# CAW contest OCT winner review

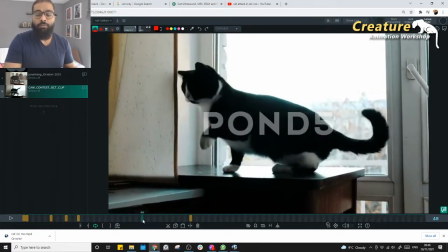746s
So it looks really, generally, it should come out with the rig also sometimes, or if not, we could actually try to push a little bit with the controls.
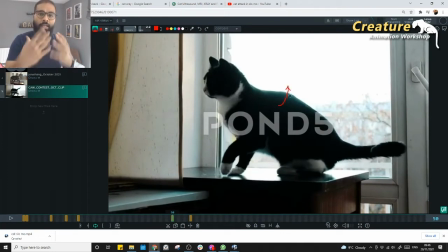754s
It's just that we have to keep an eye on the shapes. We need to sculpt our shapes. I really don't want to depend on the rig, or I really don't want to depend on, not rig. Sorry, I don't want to depend on the breakdowns which computer gives us, right?
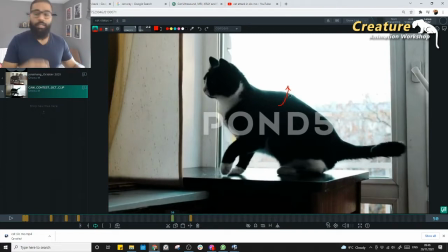767s
Between the poses, it's always nice to have jump in there. Just give some sort of sculpt your own poses, right? Right. So if you sculpt your own poses, you wanted your motion to go through those poses, not just pose and pose and whatever the computer gives us, right?
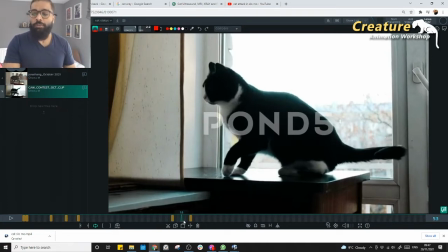785s
So that would be a another level to push the shot, to get that really great believability. And the shapes, these are the shapes which actually strikes in our mind, right? So if the cat's, that's like a typical sort of a cat, kind of sitting, that's always there in our mind.
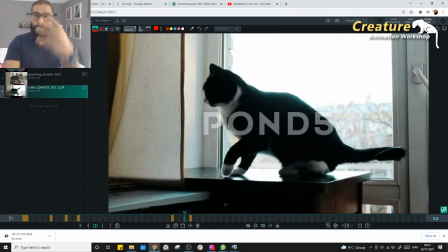802s
Like, so these are the shapes which resonates with the cat, right? So if you could try to bring the similar shapes in our animation, will be super successful.
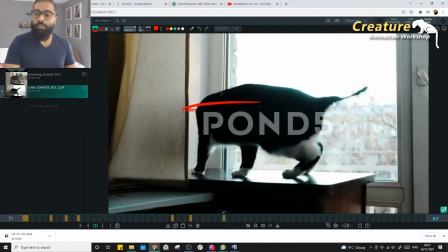809s
So yeah, again, like when it goes to that extension, right, the bodies get extension, the spike is gone down, other the spike is a little bit more, right?
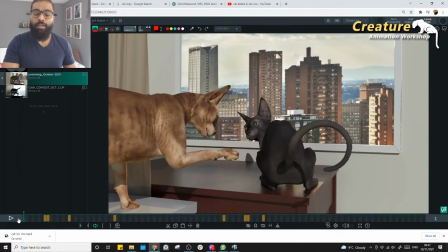816s
So those shapes can be slightly improved our animation. So I would really keep that in mind.
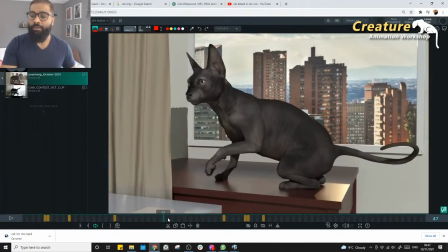822s
But yeah, so you have a really great stuff here, like, the spike, and it kind of loses here,
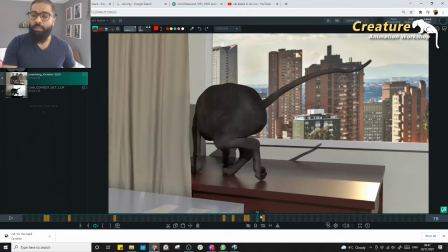826s
and again it would be nice to see a bit more like stretch down, and then again accumulating back a little bit here,
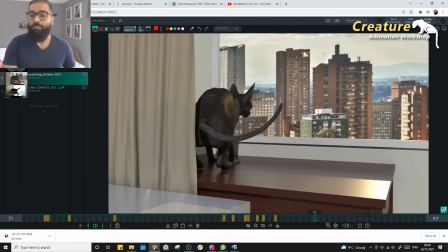831s
because you're bringing your chest, sorry, your hip closer to your chest. So that sort of a thing, a small accumulation of that spine thing, would be definitely great there to see.
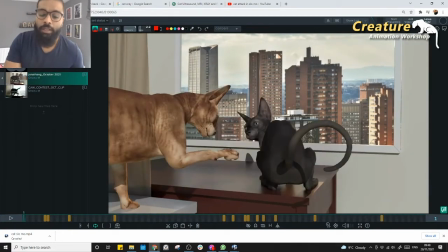840s
But yeah, this is looking great. So yeah, awesome, really good job on this one. And yeah, so the main thing, the tail shape was one thing. And coming to tail back again, because the whole shot is we are looking at the tail only, literally in the back of the tail, right?
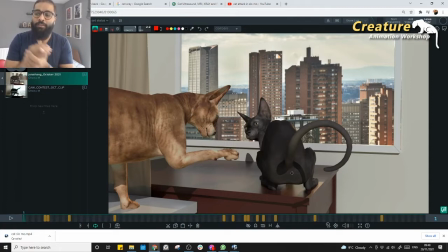853s
So we got to figure out where we are actually putting our money into, like, are we putting, because the shot itself is like from the back of the cat. Is always nice to understand how the spine and how the chest, how the how the connection between the chest and the hip and the tail works, right? So this is one of the great assignment for that.
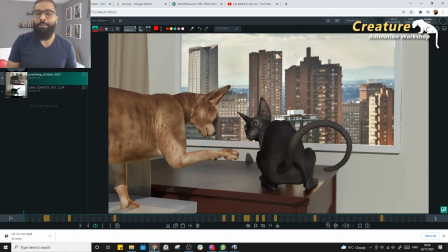871s
Most of the people just see the cat from the front view and animate the side view only, but this is like typical shot where it's like VFX shot, like where you can see the animals from different angle, and then you need to focus on one particular angle, right? So to make it look really nice. So this is one of the really nice shot like that.
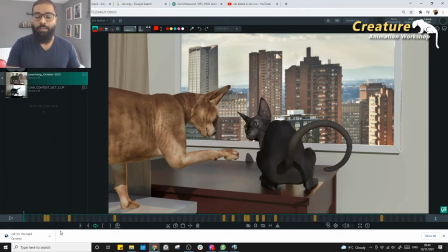885s
But yeah, so in this one, I would really focus on the back and the spine, right? So again, the main hero here is sometimes tail, right? Most of the time is the tail. So tail is the one which is attacking, like, the other guy. So the interaction, right? So here, I would say tail, no, normally for cats, right?
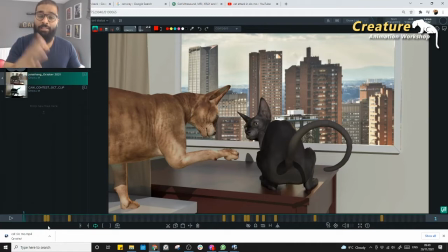904s
So tail have its own brain sometime, and sometimes the tail can be reaction for the body movement, right? It's like a trunk, if you see elephant does this, it has its own brain, and then sometimes, it's a drag, by the head, right? It's a reaction performed by the trunk because of the head, moving around.
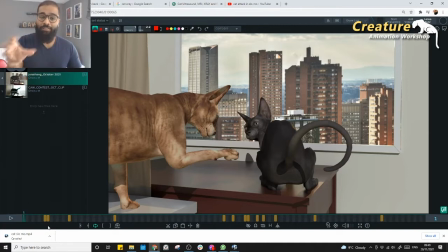924s
So it's like that basically, like, it has its own sort of a brain sort of a thing sometimes, right? So here, so first he tries to attack with the tail, isn't it? Like, so shape could have been much more interesting here, like, like that sort of a thing, would be definitely good.
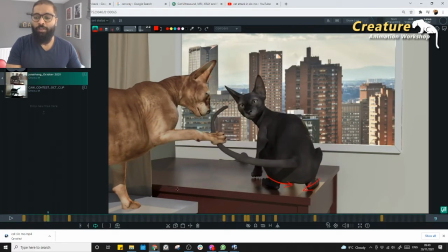937s
And then when you're trying to, try to do that, right? It's always interesting to, yeah, again, the shape here.
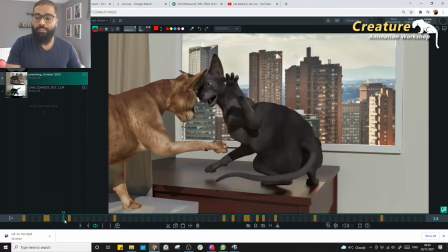943s
But apart from that, it's looking great. But yeah, so that's the first thing is like, he's trying to interact with the tail.
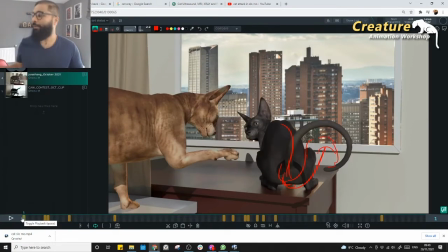949s
So tail is the one who is speaking to him first, like, just get out, like, he just whips the tail, and then this one is a reaction of the tail.
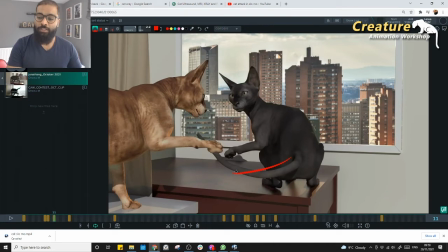957s
The entire part, right, is a reaction followed by your hip, right?
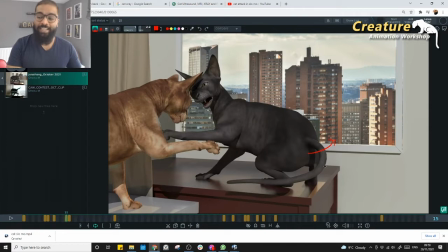962s
So now it has to listen to the hip, not really leading, right? So here he looks like he's leading a lot.
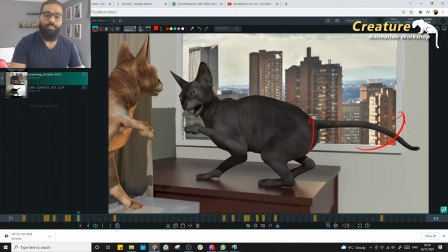968s
Look at that. He's leading the hip. So it has to be reaction. Let me see that. Yeah, look at this.
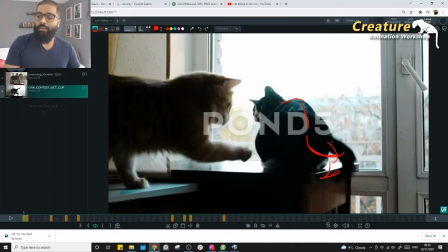975s
So this is the where he's like super hyperactive, like, he's kind of like, throwing on him like that, which is great.
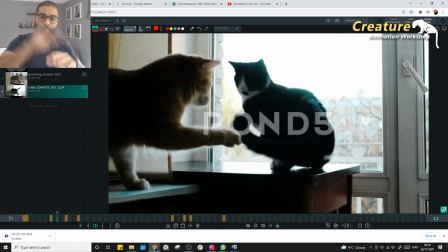981s
And now afterwards, he's kind of really, he just like smacks him and then brings it back. And now whatever is happening, he's kind of submitted his will to this guy.
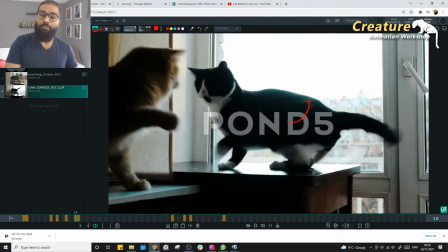991s
So now is your hip is kind of like, opening, like, coming out, right?
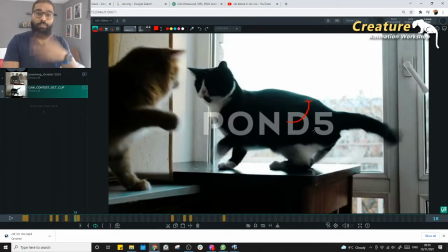995s
So that's when you have this whip coming, which is actually generated from the hip, and then it's kind of taken over to the tail, right?
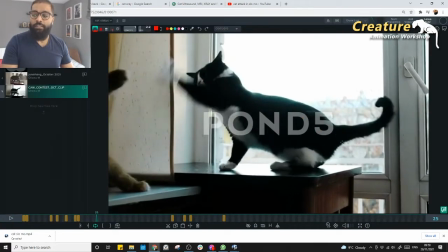1003s
So that's sort of a small, and then after this, boom, that, and then coming back is a reaction, right?
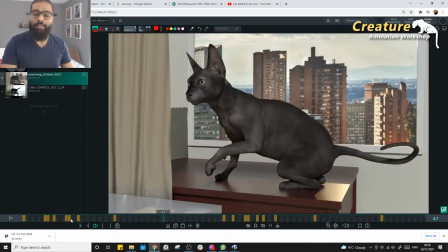1008s
So which is kind of, we are slightly missing on that area a little bit, and again we kind of kept a little super stiff around here.
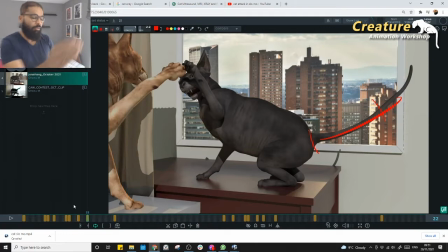1016s
Look at this, is kind of, it's always nice to have that bit of, it's all a chain, right? It's a chain of bones connected together. You cannot really stop like that. Something, it's always the, it shares and then come back like a whip, like a bit of that, right?
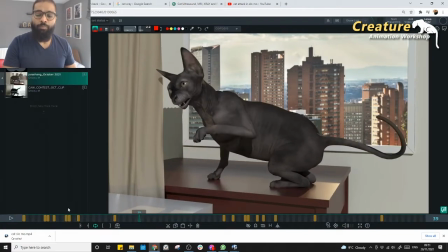1030s
So that's something we are really, kind of, we can push here. That would be really nice.
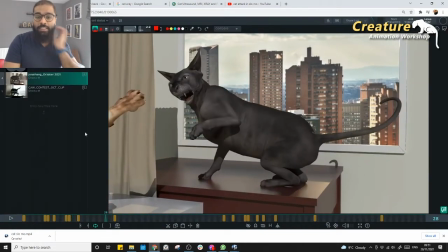1036s
And yeah, so it's like, if you analyze here, like,
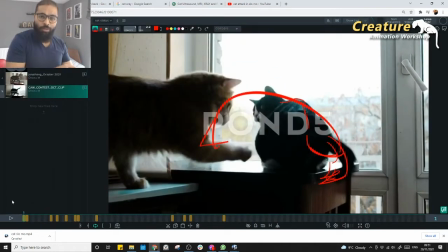1040s
it's nice to see that he's the one, like tail is the one who is speaking to him, and then he speaks with his hand,
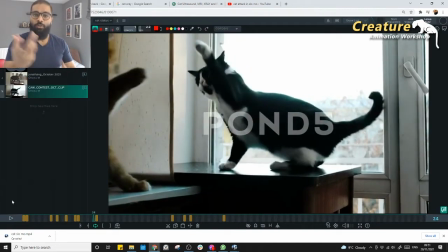1046s
and his head, now head is coming towards it. So that's sort of a reaction we should actually able to feel.
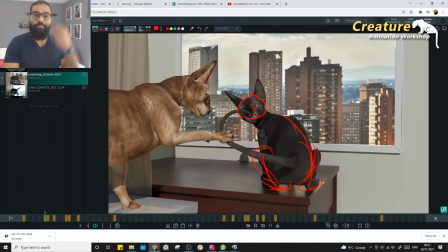1051s
So first he's not really responding, like if you see there's quite a lot of movement on the head, it's not conveying that he's speaking with the tail. So if there is a big move here, your eye goes there, and you feel like, should I see the tail? Should I see the head? It's kind of that, audience will get struggled, isn't it?
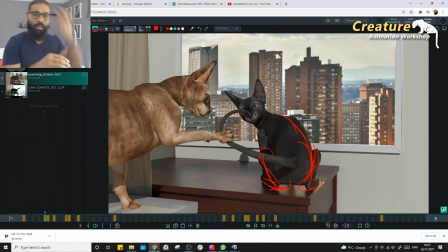1068s
So keep it really simple on the head, and then let this take over, and then the head comes in, and then he takes over with the hand. So whichever is the active, like we got to make sure that whichever the part is active on the screen, we have to give bigger motion. Keep the rest of it slightly a little bit less focusing, means less covering distance.
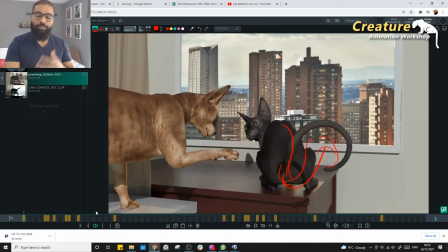1086s
So that would actually kind of tell audience to see, oh, do you see the tail, and then, oh, now he's actually coming up with his like head, right?
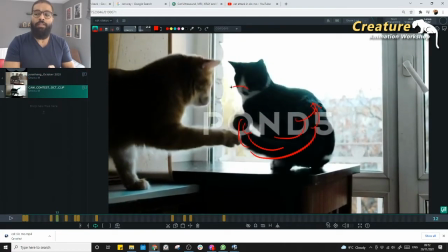1095s
Boom. So and then first he comes out on him with the head, and then head comes in a really stop position,
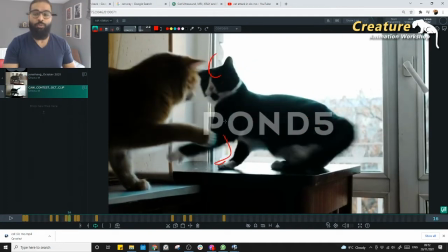1101s
and then it's the hand which speaks to him, boom, boom, boom, boom, that sort of a thing, right?
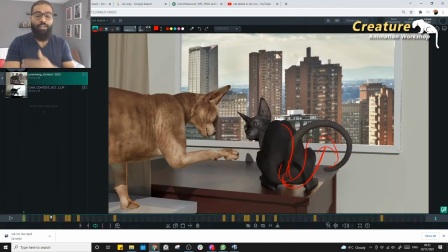1105s
Rest everything is really quiet. Look at the tail is quiet. So yeah, that sort of element, we need to visually show in the shots, right? That's why we see that the difference. If I'm doing out of my hand, yeah, that's great, fantastic. But when that's the benefit of being,
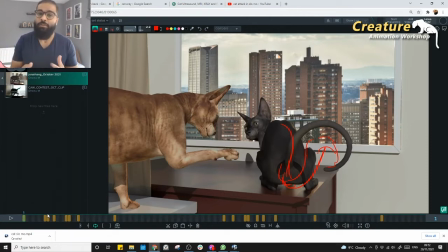1121s
reference with us in the shot, just to understand and observe, like, how we can bring that extra believability, right? So what sort of a essence we can take. Essence meaning this, like, which is moving first, that's where he's kind of speaking, and visually that's what talking,
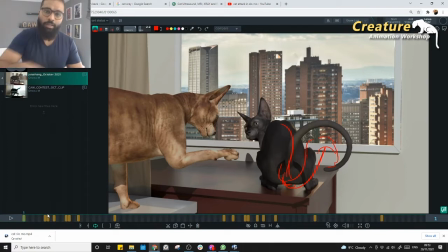1136s
and then the head comes in and then gets the thing, and then like, I'm gonna attack you right now, and then it goes this, like head is kind of a still, and this is does the job, right? So it's splitting, the energy is being split to the tail, head, and the hand, the hand, right? So the visual language where audience has to see, right?
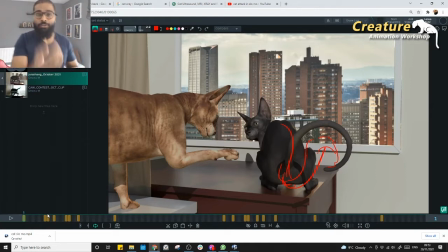1154s
Those are the elements, can observe from the reference and try to bring into, that's what I call, bringing the reference to the short, not just copying the reference. People think it's I mean, it's not just copying the reference, it's like a tracking, that's not really something we do in animation.
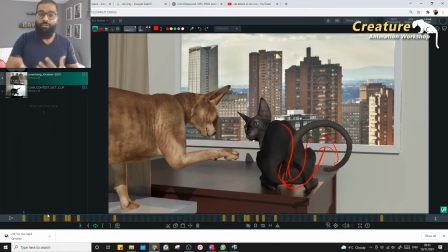1170s
We understand the creatures, we understand how the shapes would work, not just matching frame by frame, frame by frame, right? So it just to understand how he would react, and once it's actually injects into our workflow, then next shot, when you're working with a cat, you kind of keep these things in the mind,
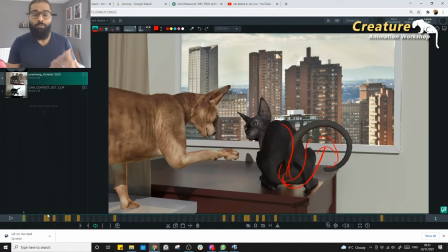1186s
how the feet would work, how the foot reactions, how the spine would work, how the tail would work, how visually I need to, represent the action in the shot where audience can follow nicely rather getting lost in everywhere, right? So yeah, that's something I would really, borrow from the reference.
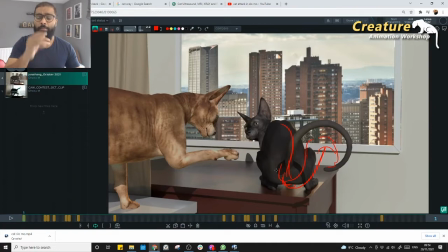1202s
And the second thing, right, most of the time, right, this is always tricky, where we kind of,
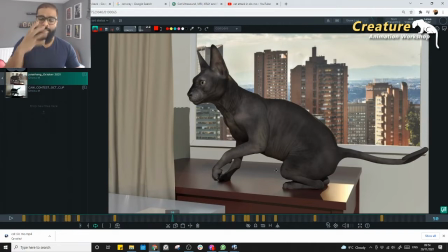1209s
go wrong sometimes with the eyes and, head, right? We don't really focus on something. We kind of, because yeah, it could be that sort of a tendency of animation, like, your chest drives your hip for most of the blocking part, and we have time, we try to put the head in whole space and try to break it down and,
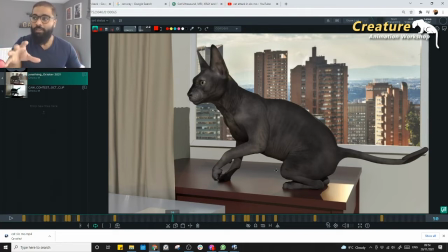1227s
try to have its own, like, sort of, look at some targets and, kind of looking at focusing on some points, so that's what it's missing sometimes.
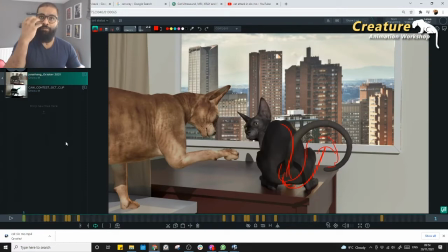1235s
It would be more clear, like, if it is really like, if the cat is looking at something and then like this, right? So you can focus it, but sometimes the cat is really moving a lot.